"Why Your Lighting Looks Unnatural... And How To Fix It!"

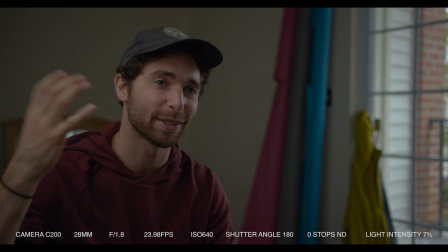[4:00]
So by putting our light over here and have the light coming from the opposite direction, it's basically just like screaming to our audience, like, hey, like,
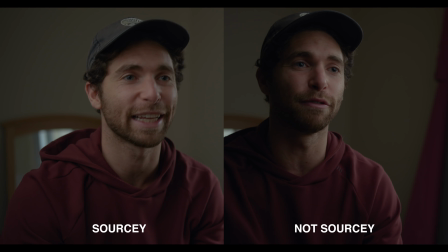[4:09]
here's our light, like we're putting it right here. It's also just totally flattening out our image and giving us zero depth, which isn't a good thing. So let's make sure our light is coming from the same direction as the light we're motivating from. So we wanna put our light in a position where it looks like it's still coming from our window,
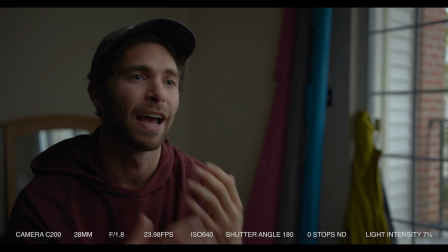[4:25]
but it's in a position where it's still able to wrap around your subject's face and you're able to get more detail out of the person's face so the audience can
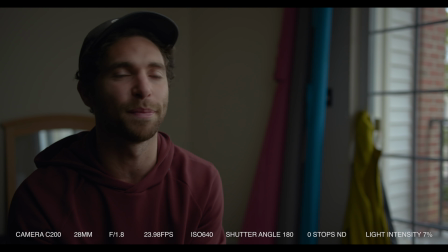[4:34]
see their face, I guess. So rule of thumb for a cinematic image is you always want to shoot into the shadow side of your subject's face, because that is going to give you a ton of depth in your image, and you do that by backlighting your subject.
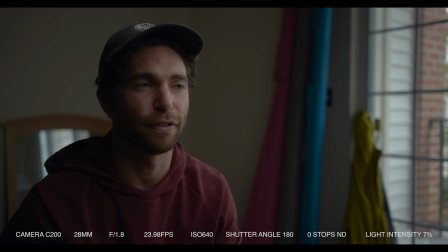[4:47]
So you always want to take your motivating light and put it behind your subject. So if your light source is looking a little too sidey, you're not liking the contrast ratios,
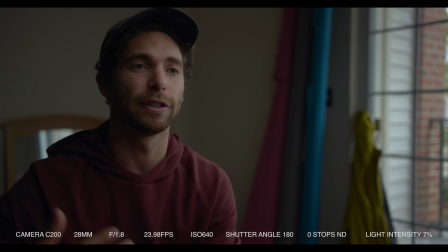[4:56]
the dark side's feeling a little too dark, you can always add some ambient fill from the opposite side.
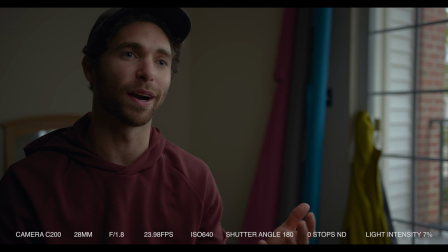[5:02]
I personally wouldn't go past this because I tend to like a more moody image with higher contrast ratios.
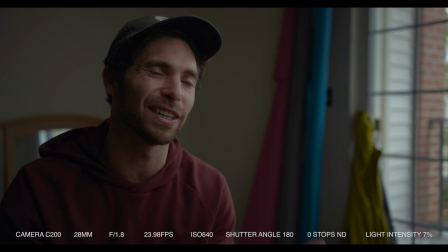[5:08]
But if this is still too dark for you, you can always add a little bit more, but then your image is gonna start to flatten out and it's gonna start to look like a
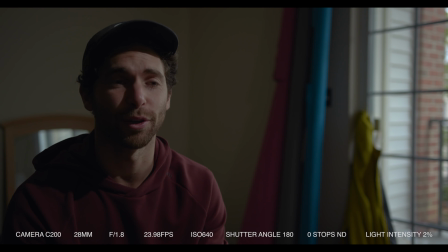[5:17]
sitcom. All right, let's look at another example here. So this looks sourcey and terrible, and that's because of the quality of light. And the quality of light refers to how hard or soft the light is.
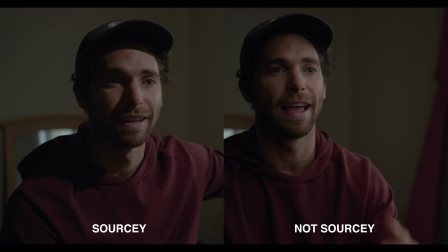[5:28]
So in this case, the quality of light that is coming from this window, because it's an overcast day, is very soft light coming through that window.
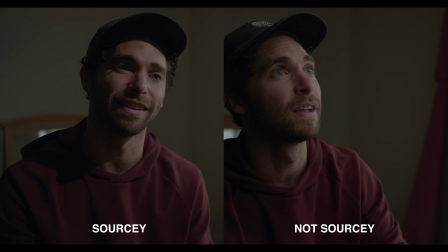[5:36]
And our fixture that we're using here is obviously no longer soft.
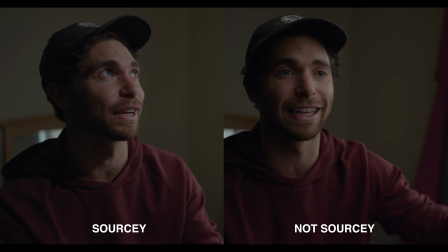[5:41]
We're using a very hard source. So because we're using such different qualities of light, we're using a hard light as opposed to a soft light coming through the window, it looks sourcey, it looks like we're trying to light the scene.
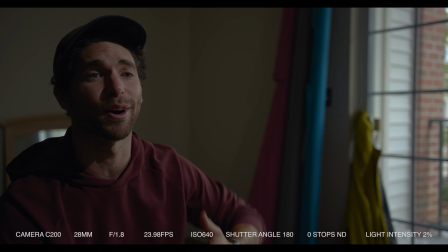[5:51]
So to once again match the quality of light coming from the windows, that soft light, I'm gonna put on a softbox, which is just one of many ways to get the soft quality of light,
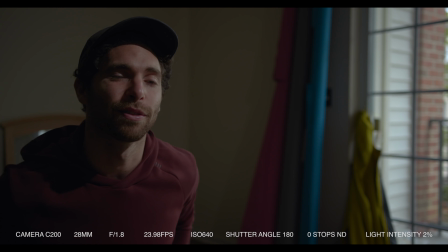[6:00]
but it's the one I've been using for this example, so I'm gonna throw it back on there, get out of this disgusting light.
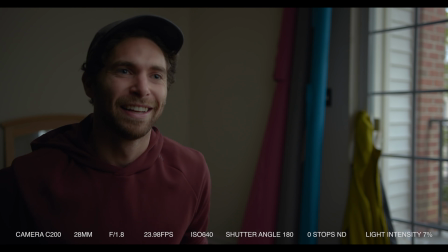[6:06]
All right. Back in business, baby.
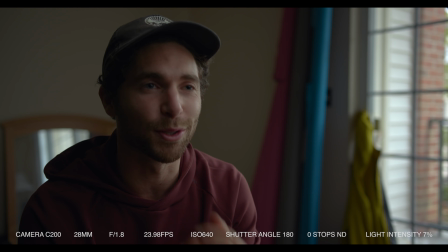[6:09]
So at the end of the day, your lighting is going to look most natural when it is most closely replicating your motivating light source that you're trying to emulate. So yeah, congrats on taking the time to learn this stuff, because this is truly what's gonna separate you. And I promise you that. Thanks as always for watching, and I love you.